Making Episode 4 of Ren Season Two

So I originally worked on season one of Wren as a production design assistant and seamstress in the costume department which is a quite a far cry
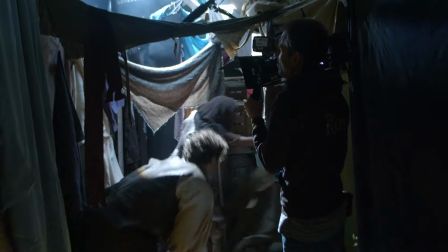from directing and since then I've gone on and directed loads of short films
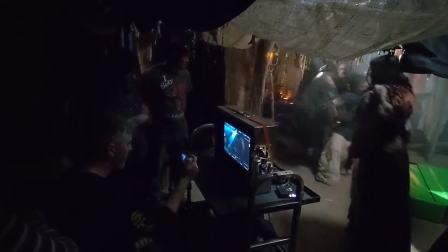and branded content but it was still kind of interesting coming back in and
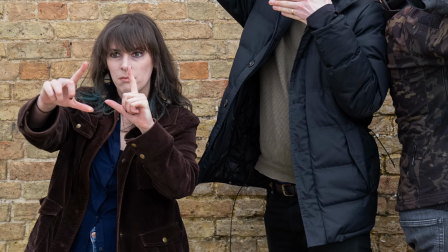taking over from three other directors and coming in at the last block of filming I know you're all tired but let's do this but it was awesome it was really really cool
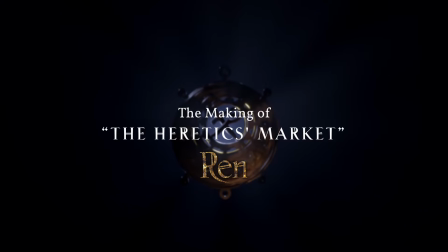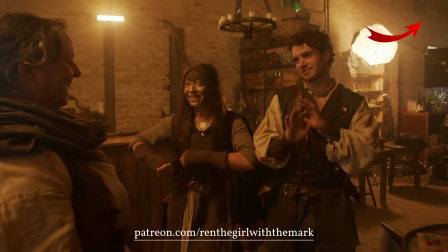Remember that you can get exclusive merch, short stories, interviews and so much more by signing up to our Patreon and becoming a Marked One.
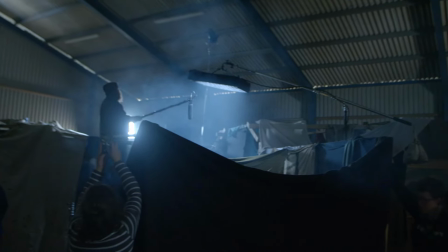This shoot brought a lot of firsts for me. It's my first time directing an episode of a series,
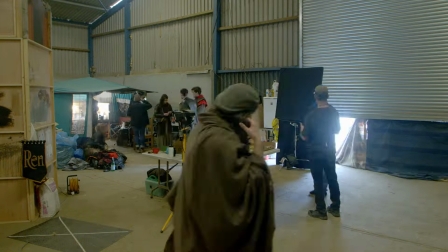first time working on a custom-built set and first time working with an ensemble cast of this size with loads of extras.
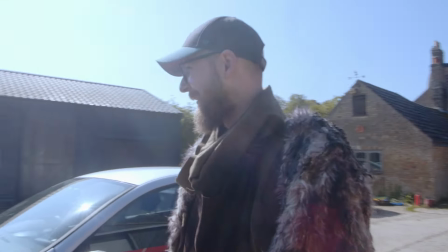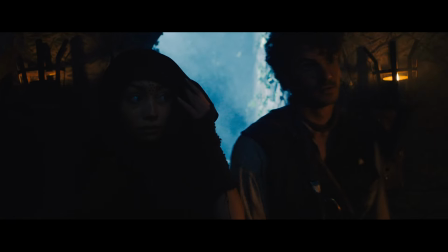Colour was very important for the episode as a whole. It's emotionally and physically the furthest from home she's ever been.
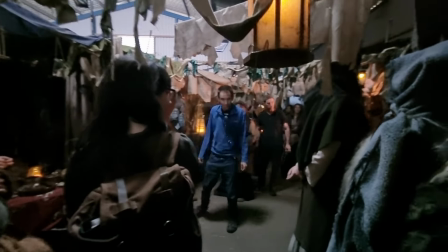So we wanted to support that by using a cooler, darker colour palette of blues and greys with accents of orange and yellow.
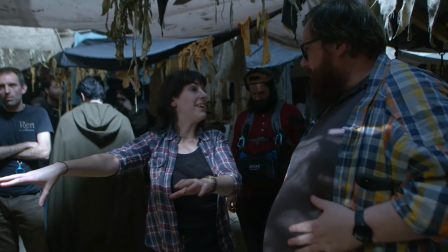That was actually homage to one of my heroes Guillermo del Toro and the colour scheme that he often uses because
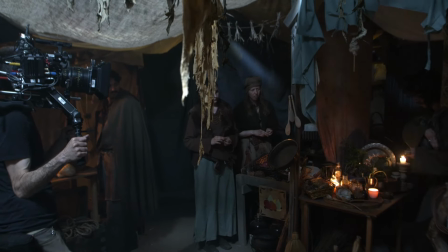he is master of showing you something dark and scary and then slowly revealing who the real monsters are. That's very much the case with the market itself and its denizens because at first glance everything looks very intimidating and macabre but
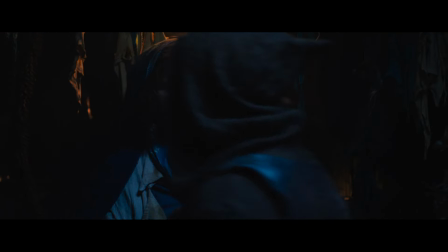actually the more you think about it this place is completely free from the law of the knaff so it's probably the freest place in the whole world of Wren where people
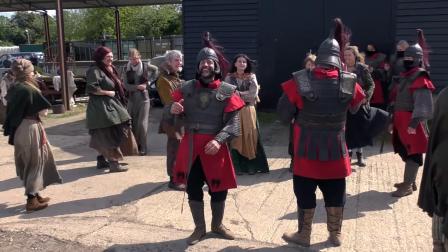can look and act however they wish to which made for quite an interesting design challenge.
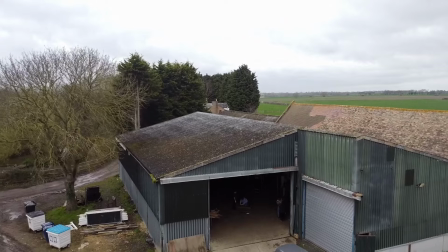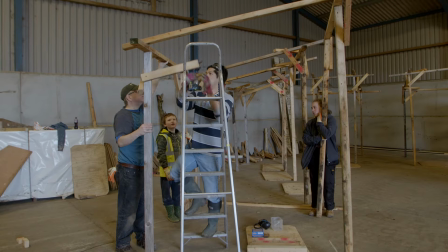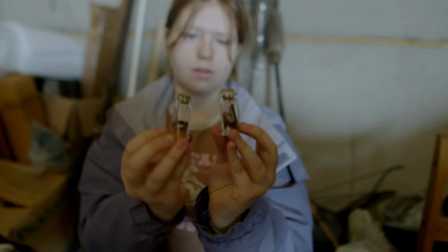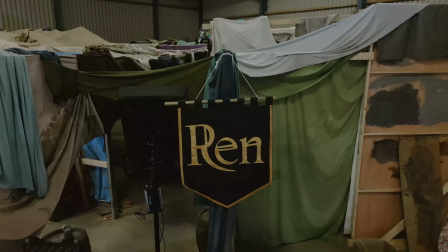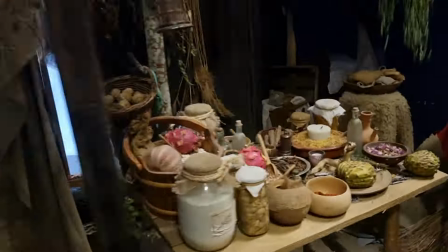I actually got to help a little bit with the set build when they needed an extra set of hands.
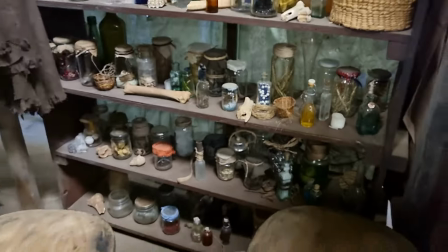We'd be set dressing into the early hours and listening to 80s music so yeah it was quite nice little design parties that we had.
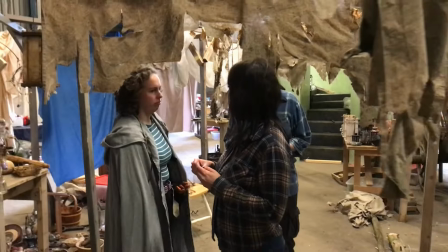Rose and Ash and Suzanne and their teams were amazing.
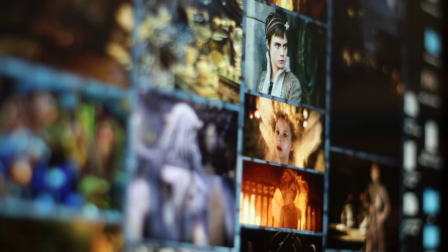Early on in pre-production I put all of my inspirations together into a mood board to show to the crew and what was
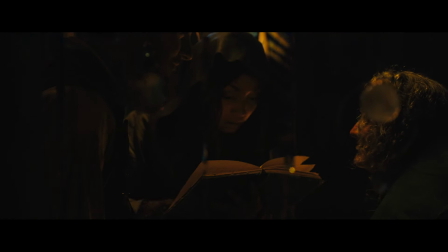really nice is that at one point during the shoot we were watching a shot back and it was my favourite shot of the whole thing.
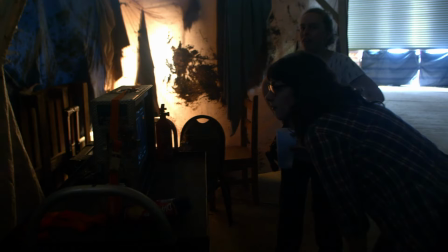Action!
And we were watching back this take and it just looks so beautiful. I was so happy, I was like nearly crying with pride and I was like, don't cry, hold it together. And then Neil leaned over my shoulder and he went, this looks just like your mood board. And then I nearly went, that was it. I just nearly went, so.
Cut!
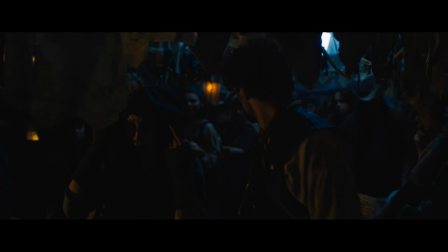My episode introduced a lot of new characters, some of which may or may not appear in series three.
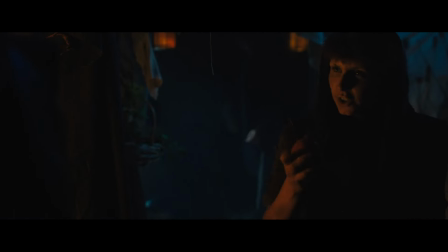Greetings.
Joran is a street urchin.
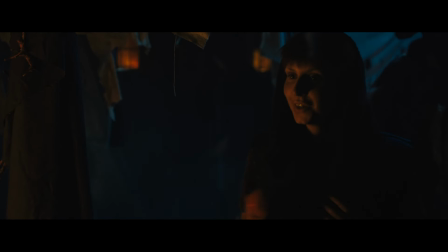We wanted to very much avoid the stereotypical Victorian Dickens street urchin because that's something we've all seen before.
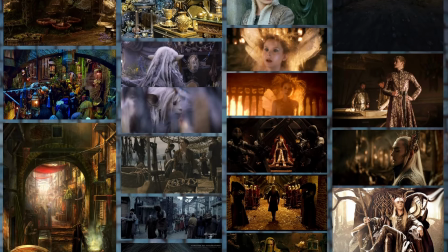So instead we looked at a lot of supernatural characters like the fairies in Carnival Row
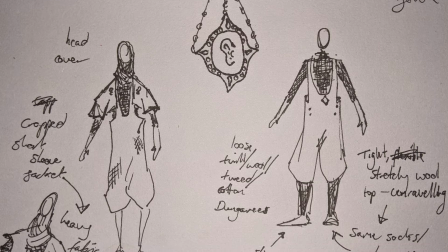and Legend and we also wanted to make sure that Joran had no definable gender.
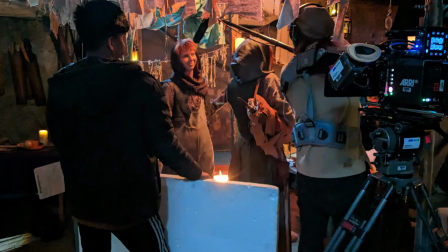Ultimately, Halo Haynes accepted the role and I was delighted because she is a true chameleon.
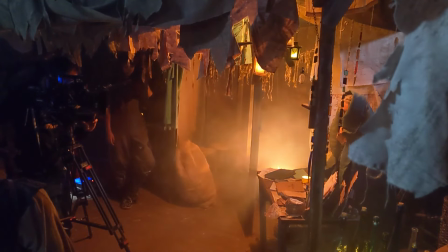She might actually be a magical character. With Bibliana, the bookseller,
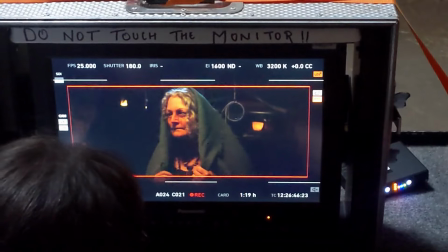we wanted to suggest that she's been everywhere and seen everything and done it all and had lots of adventures
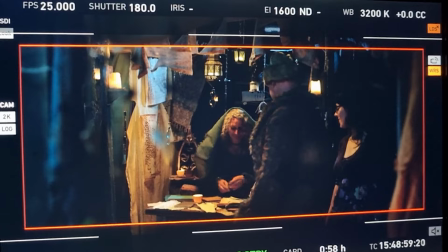before settling down into the slightly easier business of selling illegal books.
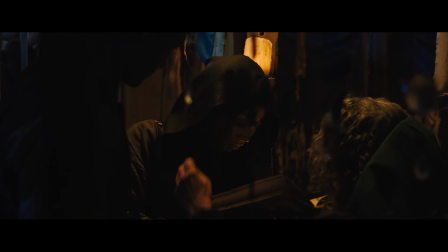And she studied a lot of prophecies, so she's the first character to recognise exactly how important Wren and her powers might be for the future. In the role of Bibliana we cast Therese Collins who is an actor myself and Neil have worked with countless times before.
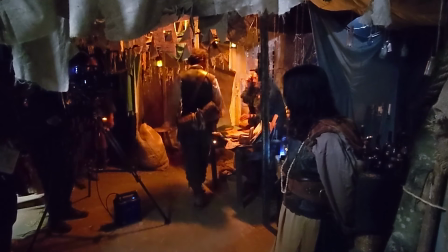Not only is she an amazing actor with a great screen presence but she's also so much fun to have on set.
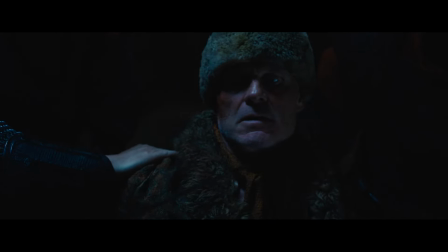The marked one is escaping. Not on my watch she isn't.
There was just something so special about Latoya. We only get a brief glimpse of Halea Tharkhand at the end of episode but we wanted to immediately suggest someone with presence and authority. I also love the fact that Tharkan is a woman and the younger one at that because she's the one that strips away the last of Ofon's power and it's almost like she's representing that she is the future of the Knaf and he's the past and he hates that so that's a really big
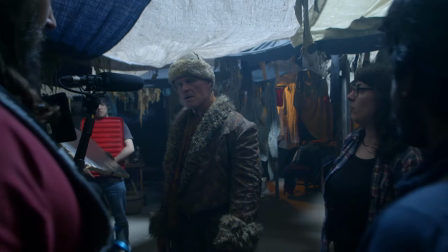moment for Ofon's character.
And then help somebody help and yes and then keep going when we roll.
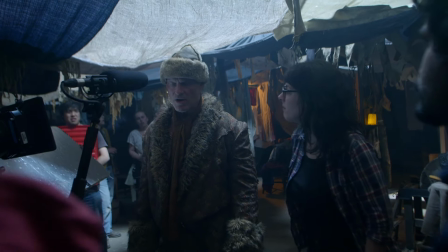Lovely thank you very much. That's too hard. I'm going to need at least half an hour to prepare for this.
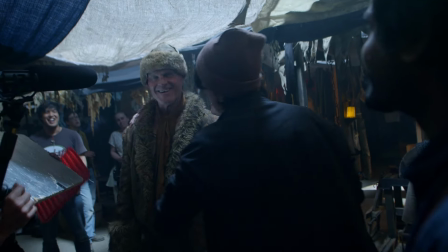Sorry? I'm not giving you.
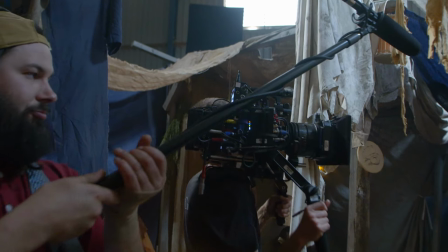The biggest thing that surprised me about Ren is the fact that the people who looked scariest on screen were actually the biggest sweethearts of them all.
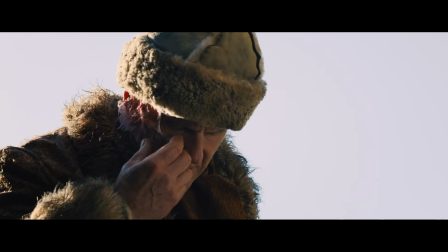For example, Richard, who played Ofon, looked so intimidating on camera, but he was such a gentleman on set and also a massive clown.
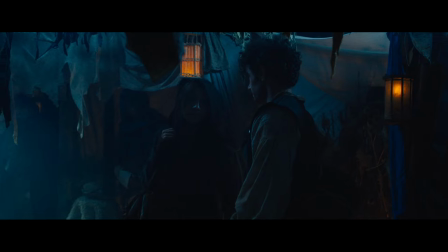Good to see you!
And Dan looked so intimidating as Screed, he had an incredible look about him, but backstage he was such a sweet person that after his untimely end, we even joked about having Justice for Screed t-shirts made.
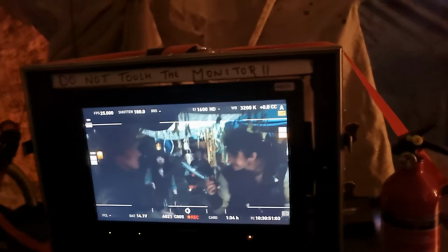The fight scene in my episode was a knife fight, which I absolutely loved because it's such a raw and intimate form of fighting.
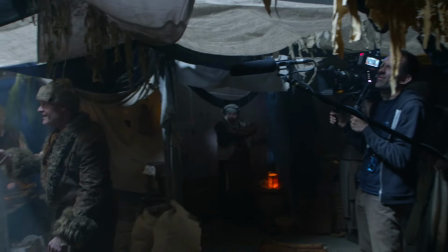It's still exciting for the audience to watch, but it's not about big set pieces, It's just about people at this point and the very real risk of losing one another,
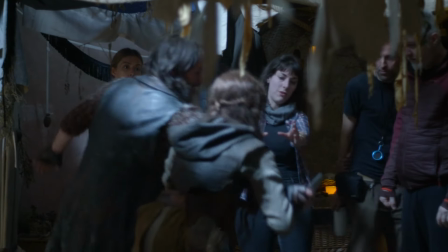which is a perfect choice by the writers at this point in the story. Working with Ronin was brilliant. I'd directed scenes in the past that involved minor stunts, but nothing on this scale of fight choreography.
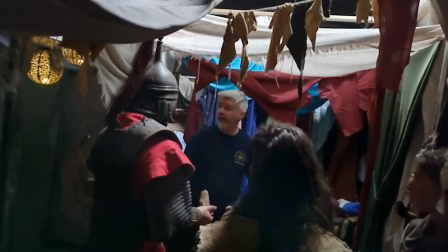So I had a lot of questions and he was really patient with me and he wanted to make sure that we were both happy with what was going on screen.
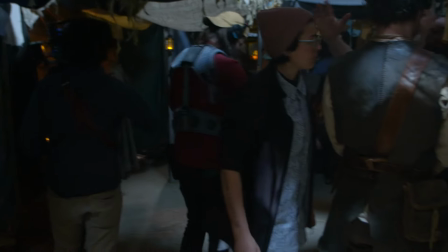Right, can we clear all this area, please? All the way back just for a second.
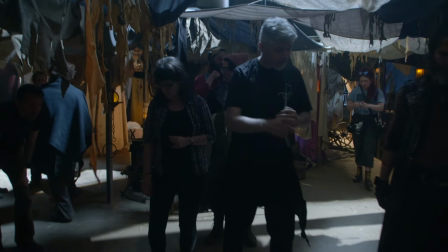So just walk that through slowly, so you come down, stab, you wait here, yeah.
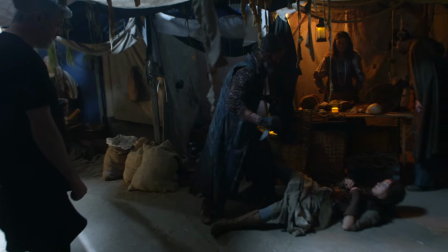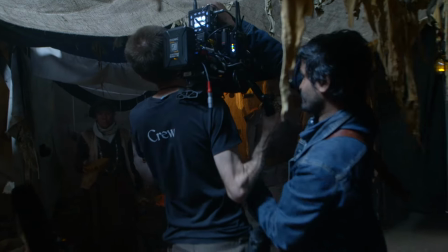Ronan and I talked a lot about power struggles and switching up the balance of power within the scene,
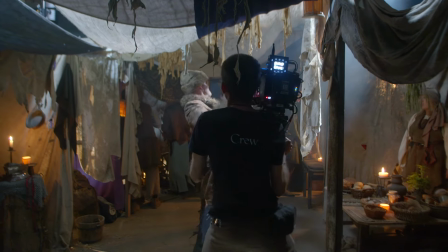but the most important thing for me was maintaining the connection between Ren and Hunter throughout this scene,
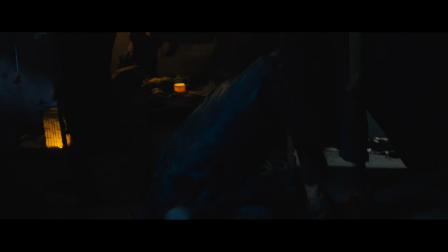showing that the stakes are really high for the characters and their bond at this point in the series.
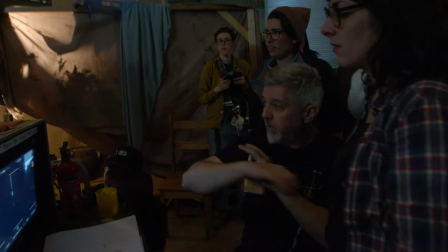The energy coming towards you is really high, so we need to just match that with a massive struggle.
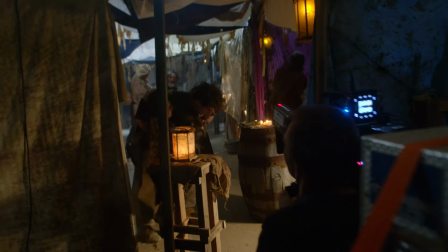There were no easy days on my episode and one of the big challenges was the two emotional scenes.
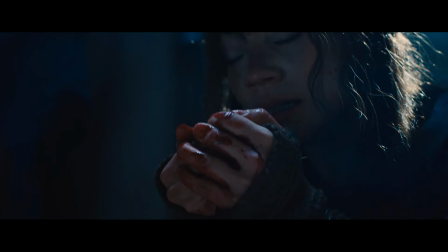The first, where she thinks she's going to lose Hunter, it's the push that Ren needs to try using her powers again,
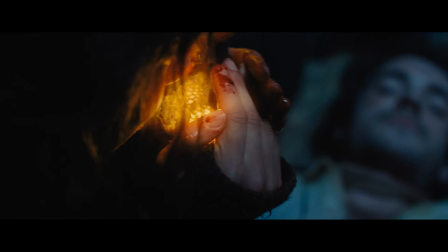fully in control of them for the first time and realising that they can be a force for good.
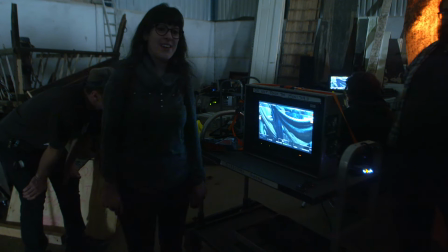Cut there, actually very nice, one more.
The scene where Hunter betrays Ren is just devastating for her because she's already lost so many people in her life.
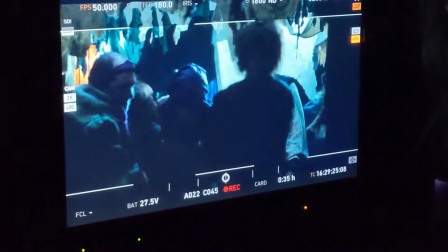She's only just begun to trust Hunter and now suddenly it's like she doesn't know him at all.
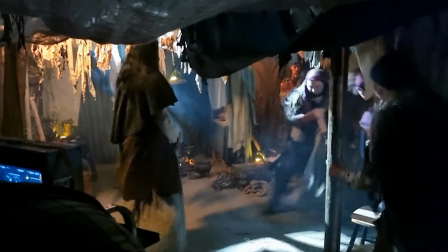He isn't who he said he was. We workshopped lots of different techniques to bring out the emotion of their performances. Everything from improvisation to musical talismans, even a very mild form of hypnosis at one point.
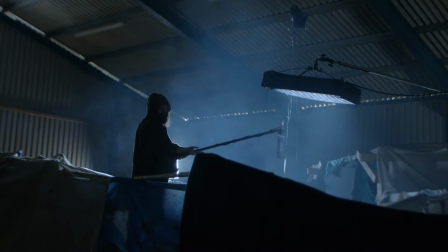But the biggest asset was just the bond that Alex and Orianna had for each other.
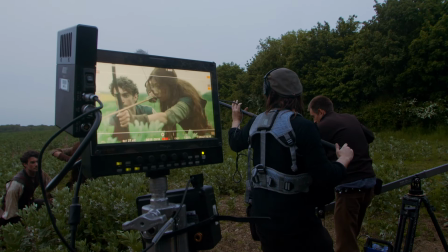By this point they'd been working together so closely for weeks on end and they created
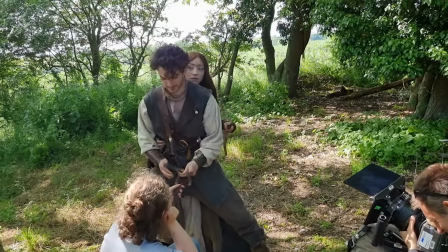a real genuine friendship so they were able to support and encourage each other during these difficult scenes.